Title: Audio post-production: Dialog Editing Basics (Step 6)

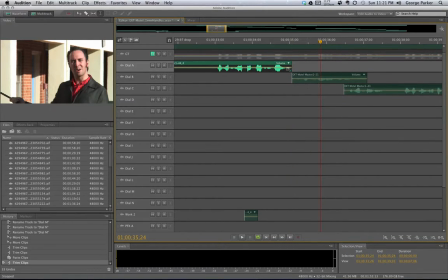12:25 And I'm going to go ahead and just drag it back to here.
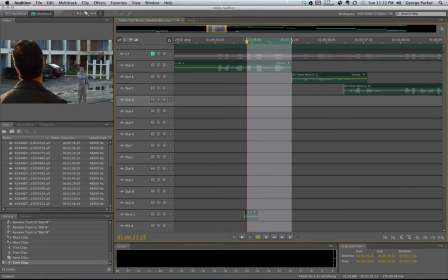12:29 And I want to make sure that I've got, you know, once he finishes speaking, I got nothing else going on in here because all I want is clean room tone.
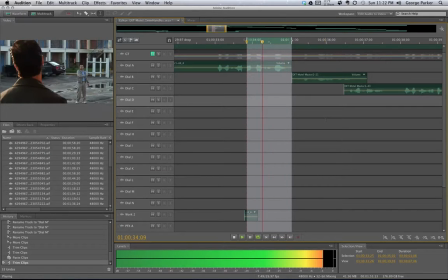12:37 Buy property now! Buy property now! Buy property now!
Okay, so I've got him speaking.
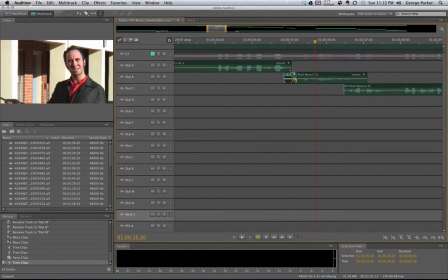12:43 And what I want to do is take this, I'm going to drag it up here, and you'll notice that it automatically, as I drag it over, it automatically creates a cross dissolve for me. It doesn't overwrite anything.
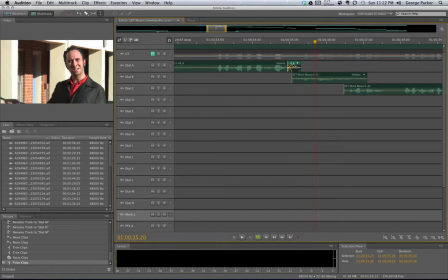12:57 All it's doing is layering the sounds on top of each other in the track and cross-fading between the two, and that's a real helpful, fast way of doing it. I don't want to just have this butted up against it because I'll probably hear a little click or pop as it changes, you know, as one audio file ends and the new one begins. The crossfade makes it a smooth transition.
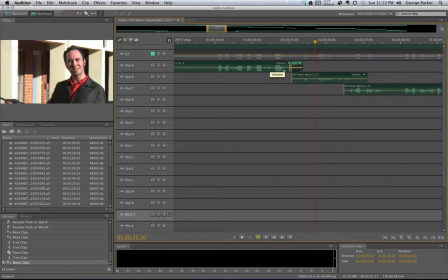13:17 So now I have a smooth transition to room tone here, and now I need to create room tone right here so that I can, as I crossfade out of this, let me go ahead and scale this up a bit so we can,
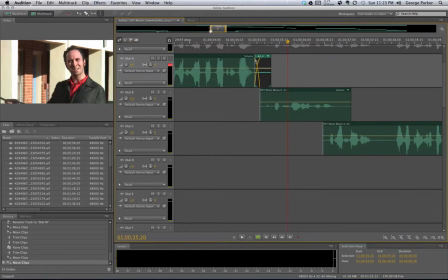13:33 you know, see what's going on. Okay, and I'm going to zoom in just so that we're real clear about what we're seeing happening here. All right, so I've crossfaded from my audio clip to just clean room tone that was from this shot, okay? And I'm going to take this little handle here and I'm going to drag this out,
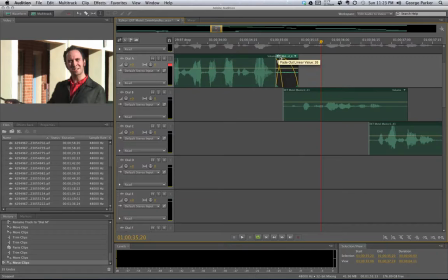13:52 and I'm going to go ahead and drag it until we get to this crossfade, and it won't let me drag it any further, so I'm just going to butt it right up against that, and I'm going to go ahead and just put it at 20. That's just, that 20 gives me an idea of what this little log curve looks like, okay?
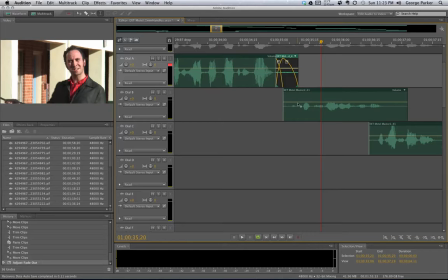14:08 So this is done. Now we need to add in a, well, you know what? Notice that I have this room tone transitioning out, and I've got it to right here. You'll notice that right here, he says something. That's dialogue.
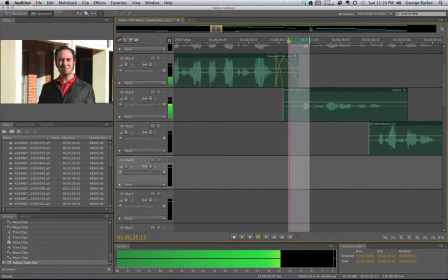14:28 So let's listen to that.
The fuck.
Okay, that's his line.
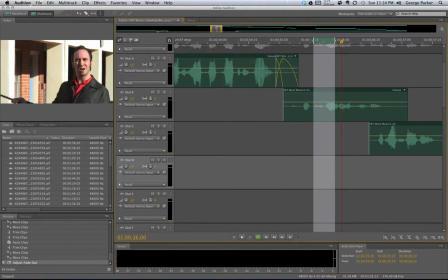14:33 I don't want to have any room tone from the previous shot over anybody else's line. So I'm going to want to take this, I'm going to drag it to right before he speaks,
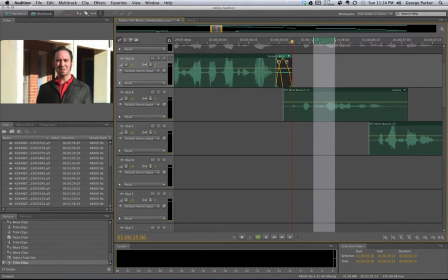14:44 so that I transition out of that room tone before he ever says anything. The reason why is because when I'm transitioning up from room tone, I I have to make sure that I have volume all the way up by the time he speaks.
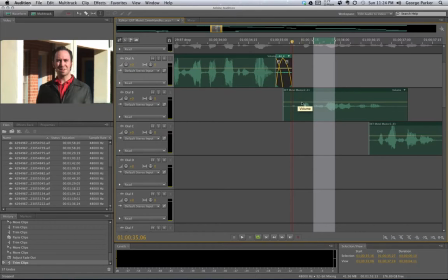15:00 I don't want to have any crossfades over anybody's dialogue, because that would make the dialogue volume reduced and inaudible. It's going to affect our ability to understand what he's saying. Can't compromise that. So let me solo this track.
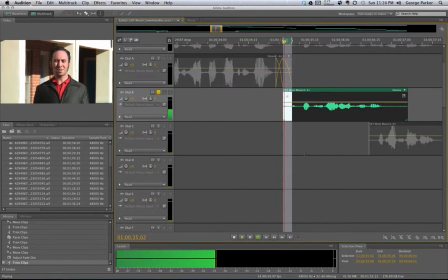15:18 Let's listen for the room tone here to see if we've got good room tone. Sounds like I got a little click or something in there. Let me just go ahead and make sure I'm not just catching the very beginning of him saying something. Still hearing a click.
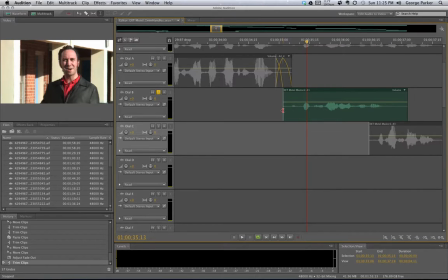15:35 Okay, there seems to be a little click, a little noise at the beginning of this, so I'm going to have to find some other room tone somewhere else. Let me go ahead and start by dragging out my handle here. All right, I've got, it looks like I got some noise here, but let's see if we can find some clean room tone in here somewhere.
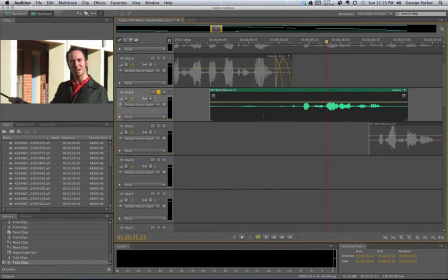15:54 The fuck is...
I'm going to guess, I'm going to look at right here.
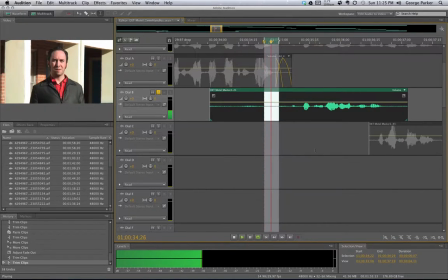That sounds like good room tone to me. Let's do what we practice. Okay, I've got that little bit selected. I'm going to hit copy. All right, I'm going to go down to my, let me collapse this a little bit so we can get to our tracks a little easier.
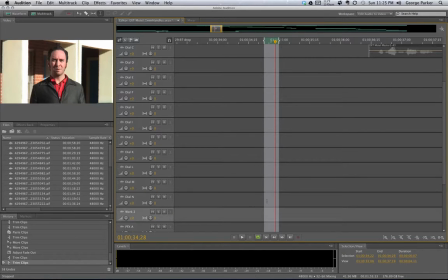16:18 I'm going to go down to my work track. I'm going to highlight my work track here, and I'm going to click in here and just hit paste.
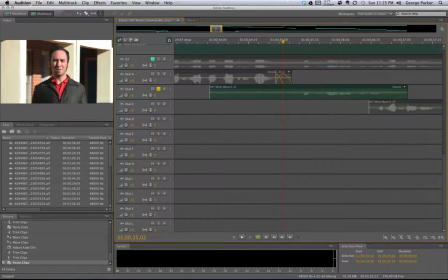16:25 And there's that little bit of room tone. So I'm going to go back up to this track. I'm going to take this handle.